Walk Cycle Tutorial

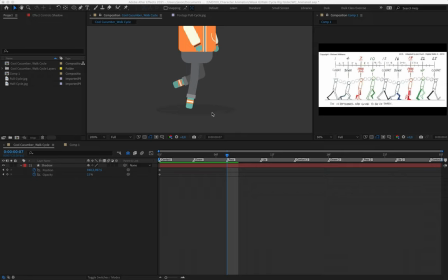Okay, I'm going to move to the passing position. This is technically where our shadow would be its smallest if we're kind of trying to sell that visual illusion. And we're not doing position, we are doing scale.
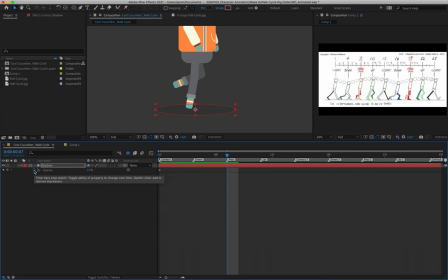So I'm just going to remove my position keyframe. I'm going to hold down shift and hit P to get rid of that property, and then holding down shift and S to add scale. Let me create a keyframe and just drop it there at the beginning. All right, sorry about that.
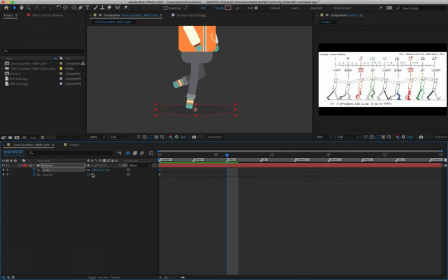Okay, so then what we're going to do is at the passing point, I'm going to drop my opacity down to maybe about 10%. We don't want there to be too big a discrepancy between the two. And we're just going to bring the scale of our shadow down slightly as well.
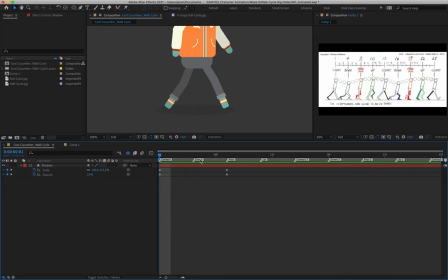And that just looks as though that as our character is stepping off of it, that shadow is scaling accordingly. Coming back to contact, I'm just going to copy the very first set of keyframes and paste it there. And then for our passing, I'll just copy the keyframes from pass 1 to pass 2.
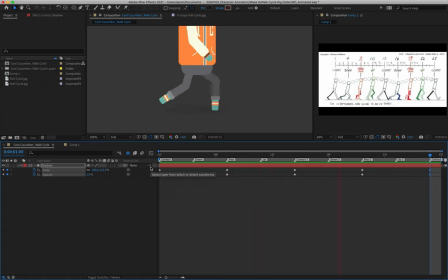And then the very first set of keyframes at the end of our contact pose. And this just creates a little bit of a
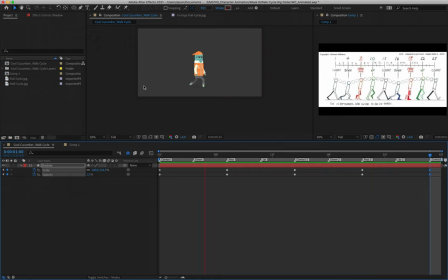illusion there that our shadow is reacting to our character as he sort of comes down closer to the ground and then moves further away from it. All right. And that is that for our walk cycle. I'll just slap some easing on here so that it's kind of easing at the same rate as our character's steps.
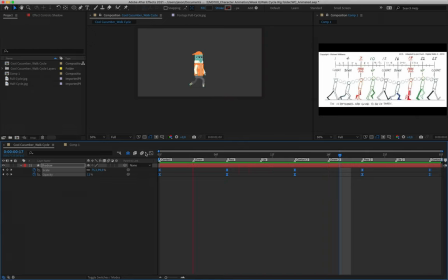And there we go. We have our first piece of animation. All right. So I hope that you guys didn't get too lost along the way. If you did, by all means, drop me an email, get in touch. Either myself or Yaku are always here to help you guys out.
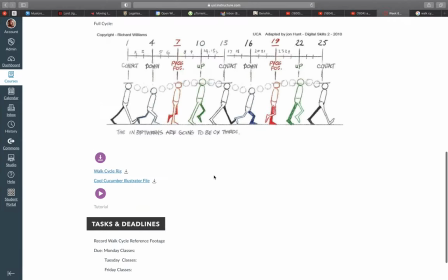In terms of homework, what I would like you guys to do, please, is I will make sure to sort of give very clear instructions for the tasks and deadlines.
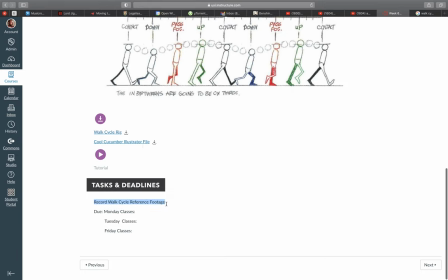But I want you guys to record a walk cycle reference footage for next week. So the exact same process that you did for your force and weight. I'd recommend that you get someone to help you. They need to essentially just film you as you walk across the screen,
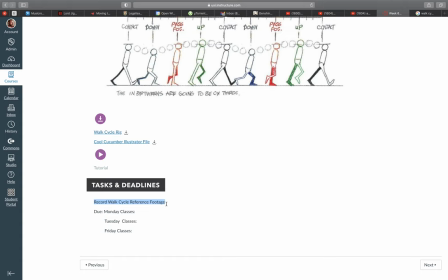or you can set up your camera on a tripod and then literally just walk in front of the camera, side on, so that you capture yourself walking sort of through that scene, and you can use that as reference.
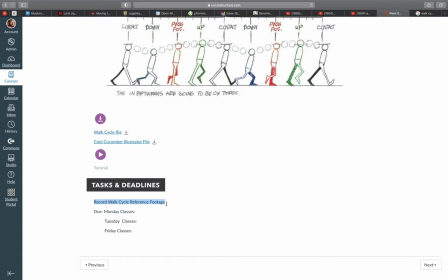Now, in the past, I sort of encouraged a lot of people to try and do like weird or silly or funny walks, but that was back when I was able to be in the classroom to help you with technical errors and to help you with issues along the way.
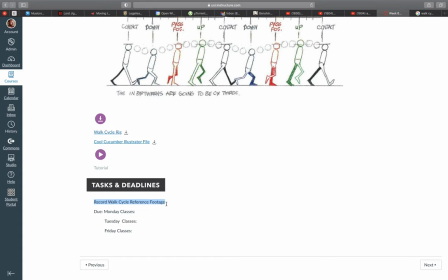Unfortunately, one of the side effects of this entire COVID bullshit thing is that I've had to dumb down the content as much as I can, just so that I don't lose anybody along the way. So if you want to challenge yourself, I recommend that you do then do that. Do a little silly walk, maybe a bit of a like a gangster limp or whatever it is that you want to do.
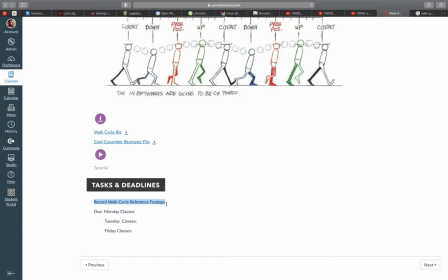But if you just want to do the animation, simply record yourself walking at your normal pace and moving across the screen in that sort of session. It's very important, and I'll make sure that it's part of the instructions. You need to take at least 2 full steps in your reference footage.
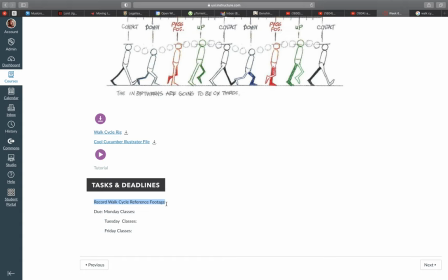All right, preferably 3 or 4, because that way you can always then choose which part of that cycle you want to use best. Don't just take a single step and call that reference footage. Not good enough. Walk across the screen at least 2 steps in view of the camera so that you can use that as reference footage.
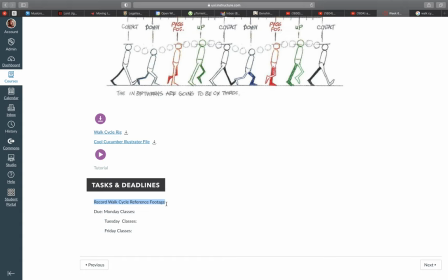All right. Next week in class, we're then going to start working on your own walk cycle animation. So we can then begin there. Get your reference footage up as quickly as possible so I can give you yes or no. And then you don't have to record that at the beginning of our lesson next week. Okay, try and avoid having to do that.
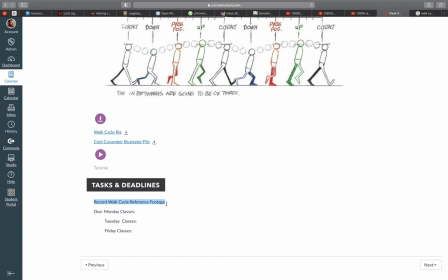All right, I hope that I've covered everything that you guys have needed along the way. If you guys get stuck or lost, drop me an email. Otherwise, good luck for the rest of the week, and I'll catch you guys on the flip side.